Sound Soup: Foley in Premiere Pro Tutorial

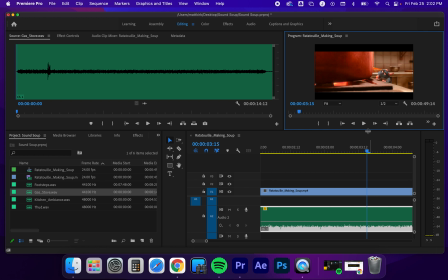12:23 Excuse me. And now this part's interesting because we get more zoomed in. We're closer to the fire. That happens right about here.
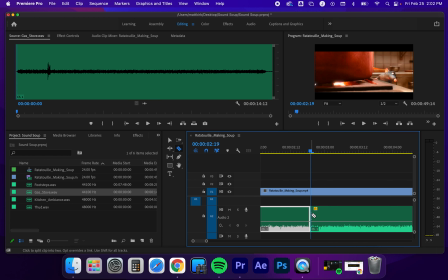12:36 So what if we cut our file here, and then what we can do is increase the excuse me. We can increase the audio level on this second piece here because we're a little closer.
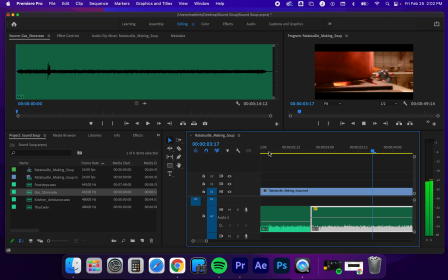12:51 We're a little louder. So let's see how that transition works. A little closer, and then we kind of zoom back out pretty quick. Let's see, right about here, we're kind of zoomed back out. What if I cut once again?
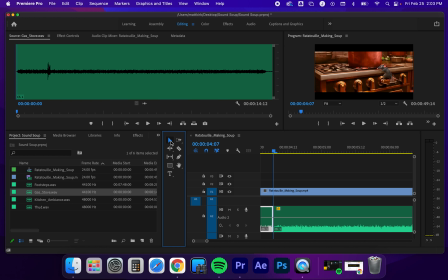13:08 And we're even farther away than we were in the initial shot. So I'm going to bring that audio level down further than I was in that initial shot. Let it play. And then he's even getting further away here. I might even do another cut right here
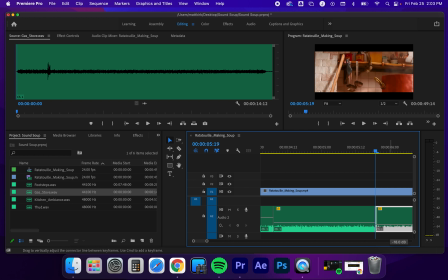13:24 and bring that audio down even a little more as we're kind of getting further and further away. And then by here, we don't see the stove necessarily anymore, so out of sight, out of mind, really. I could just cut it here with the razor tool and delete the rest of that audio file.
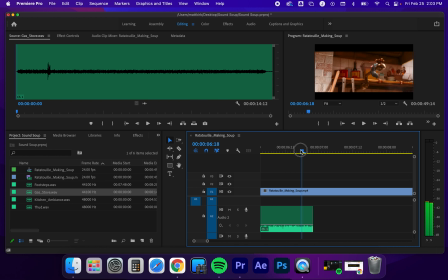13:44 And then I'd be on to the next problem. I've got a faucet swinging out, so I'd need some kind of metallic sound, and then we've got water drips and all sorts of other things happening in the next 10 seconds. But to my eye, those are all the things that I'd notice in the first 10 seconds of this clip that make sound.
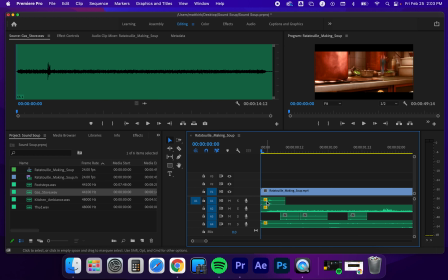14:03 So with my tracks here, I kind of have that initial thud. I've got the gas stove in varying levels of intensity, at least 4 to my eye. I've got a few footsteps on tile, barefoots on tile, which is close enough to the countertop here.
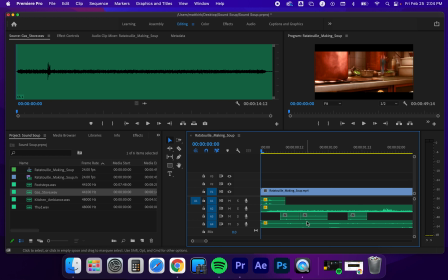14:20 And then meanwhile, all the while, I've got this kitchen ambiance that's just kind of playing in the background. Not a bad start. So then I would just continue to download more sound effects,
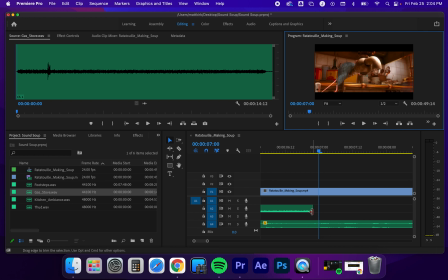14:37 maybe take it 10 seconds at a time, grab sound effects, keep adding tracks as you go, shift things around as you need, adjust the levels, use that razor tool, have fun.